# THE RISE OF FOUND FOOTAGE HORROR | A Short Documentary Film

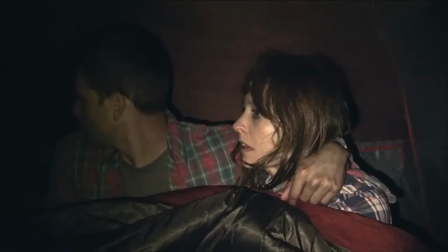(8:20)
The true dread of the spectator therefore comes when these attempts are ultimately shattered,
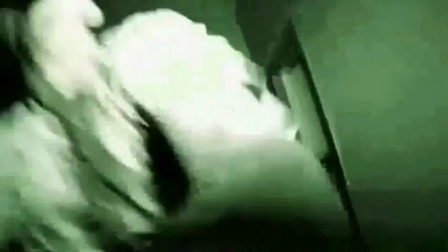(8:25)
with most found-footage horror films normally ending in a truly unexplicable event,
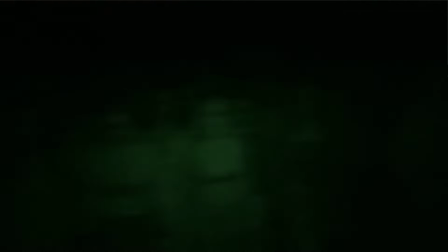(8:32)
such as the ending of the previously mentioned Paranormal Activity and Blair Witch Project.
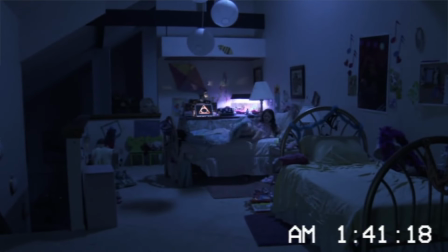(8:37)
This type of ending therefore provides audiences with no logical explanation for any of their attempted rationalisations of what they have witnessed, as the footage abruptly cuts out, usually without any form of closure or credit.
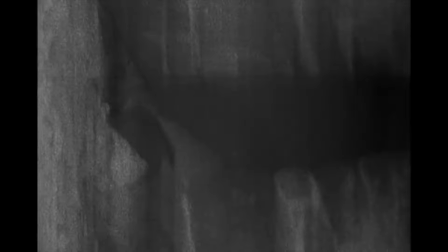(8:51)
All we are left with as viewers is the presumably real account that the spectator cannot with evidence dismiss as entirely fictional, adding a subtle dread-filled feeling of doubt over whether the account in question is really entirely a work of fiction.
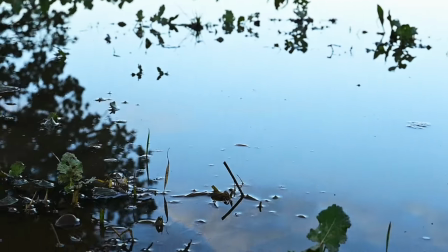(9:08)
This thus demonstrates the genius concept of found footage horror,
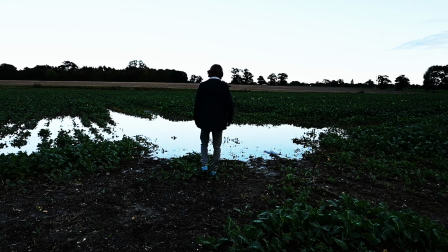(9:13)
with its ability to push the limits of spectators' suspension of disbelief, leaf,
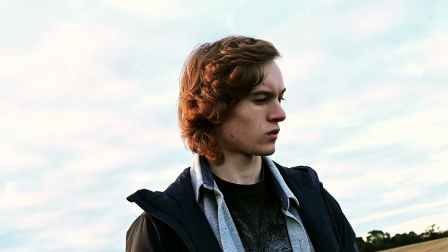(9:18)
with horrifying, often supernatural elements,
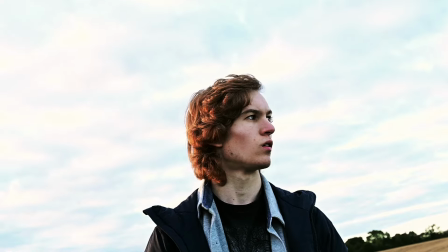(9:22)
and still manage to achieve plausibility in the otherwise entirely implausible footage.
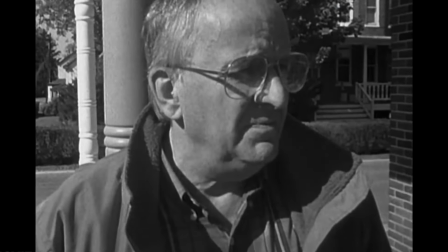(9:29)
This idea of playing with the supposed truth in what the audiences are watching
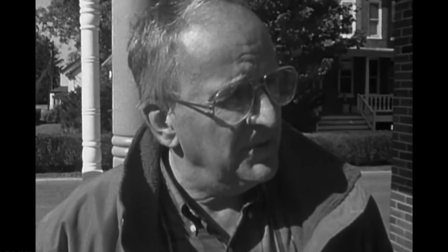(9:34)
could also emanate from ideas of the time of postmodernism in cinema.
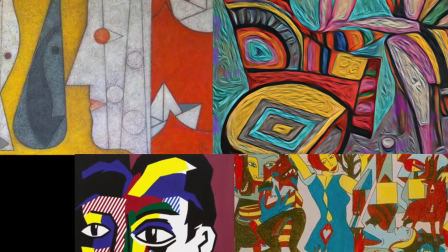(9:40)
Postmodernism, although it cannot so easily be defined,
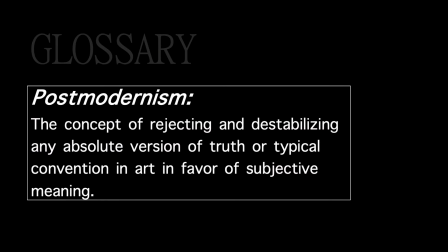(9:43)
is the concept of rejecting and destabilising any absolute version of truth or typical convention in art.
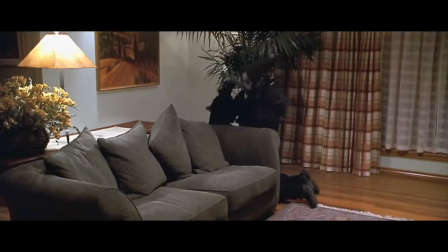(9:51)
This is apparent in postmodern horror movies such as Scream, Scary Movie and Shaun of the Dead.
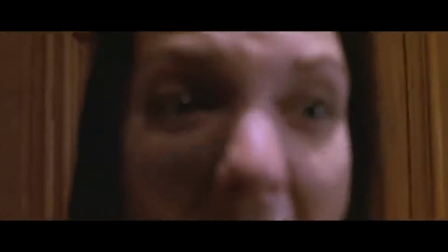(9:57)
These are films that sought to subvert typical horror movies with a comedic self-awareness of its own conventions in the genre.
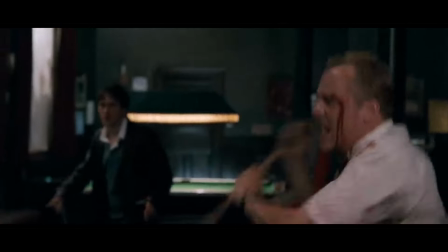(10:05)
While this led to new creative takes on horror films,
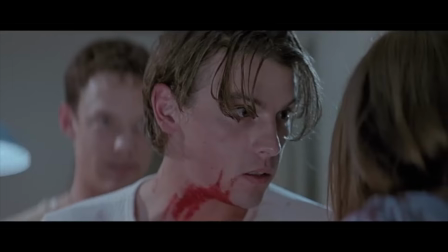(10:09)
it also arguably deconstructed any tension conveyed by classical horror movies,
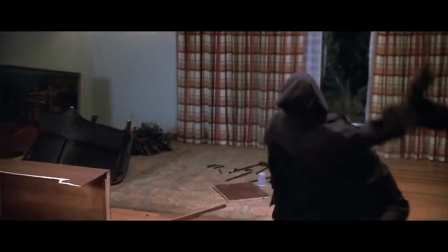(10:15)
and distanced audiences from any immersion, with an inability to take anything seriously.
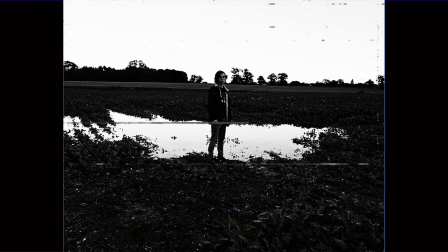(10:21)
And suddenly, along comes the found footage subgenre, arguably with the opposite effect to these post-modern satirical horror films.
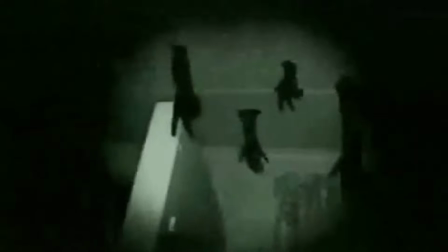(10:30)
Instead of making the absurdity and lack of realism apparent,
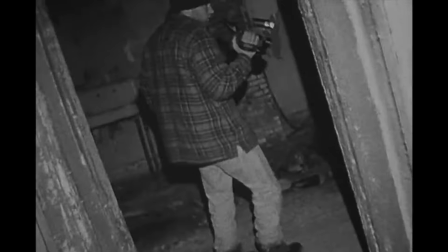(10:34)
found footage horror films create a sense of hyper-realism so definitive and so authentic
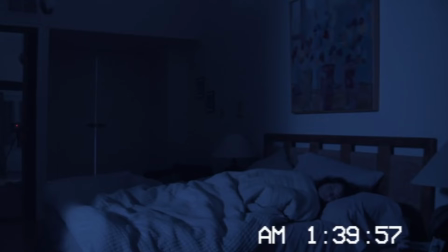(10:40)
that the audiences find themselves not laughing as they would expect from horror movies at the time,
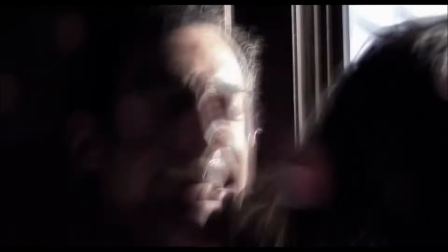(10:46)
but cowering in fear of the supposed implications of found fitter-chorror.
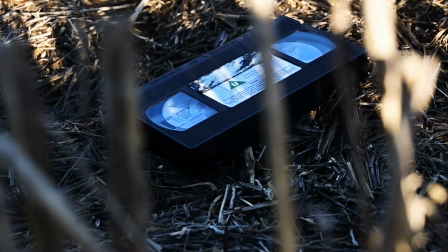(10:52)
Other explanations for the inherent fear factor ingrained within these shaky amateurish
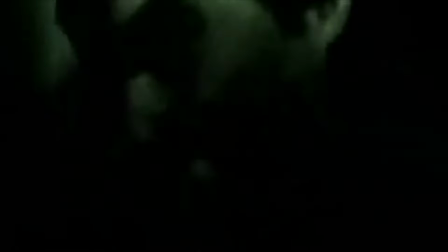(10:58)
recordings could also be attributed to its apparent devolution into the essence of the unrefined,
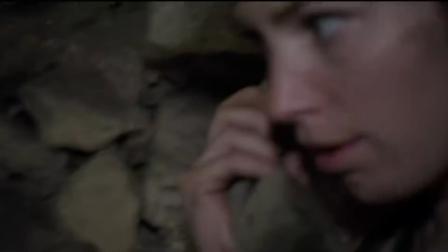(11:05)
primitive films from the origins of cinema. Throughout the history of the horror genre,
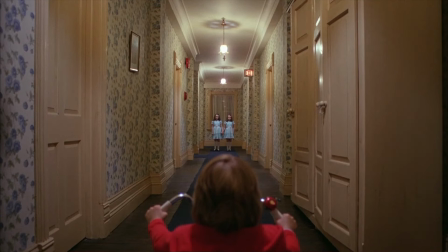(11:10)
there seems to be a consistent reliance on outdated human-made constructs to evoke a sense of nostalgic fear in audiences,
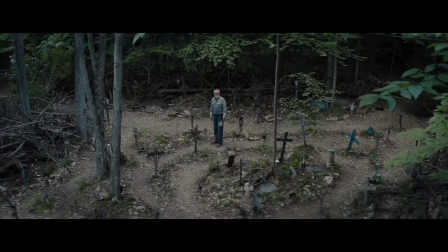(11:19)
whether it be in the form of an abandoned or forgotten doll, an old graveyard, or even, in the case of The Ring and old VHS tape.
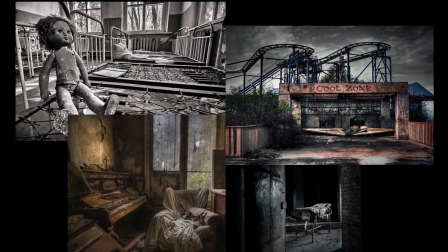(11:27)
This mysterious fear generated through the corruption of old and abandoned parts of society can perhaps be mapped on to the found
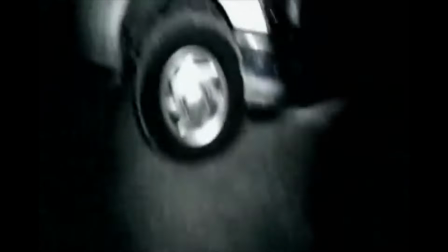(11:35)
footage sub-genre as filmmakers continue to reject any technological advancement and deliberately shoot on low-tech,
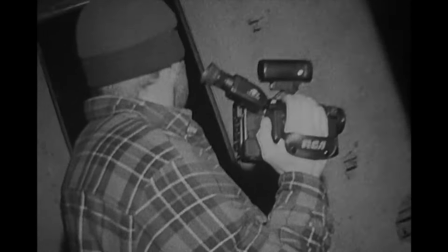(11:43)
seemingly abandoned methods of recording video such as VHS and camcorders to evoke a similar sense of eerie,
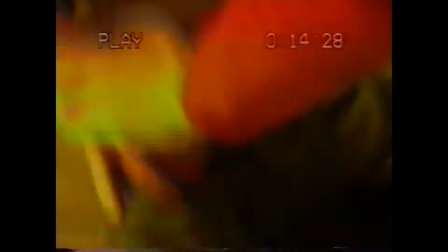(11:51)
corrupted nostalgia over old analogue film techniques.
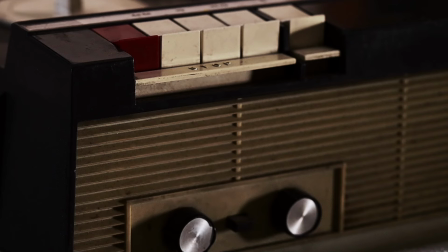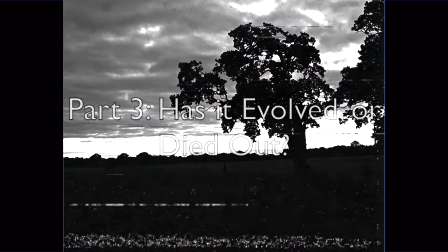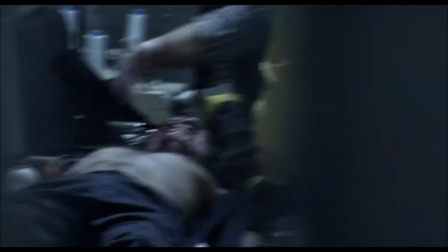(12:08)
Some of the most notable films we have referenced so far, whilst still being relevant, are around 20 to 30 years old.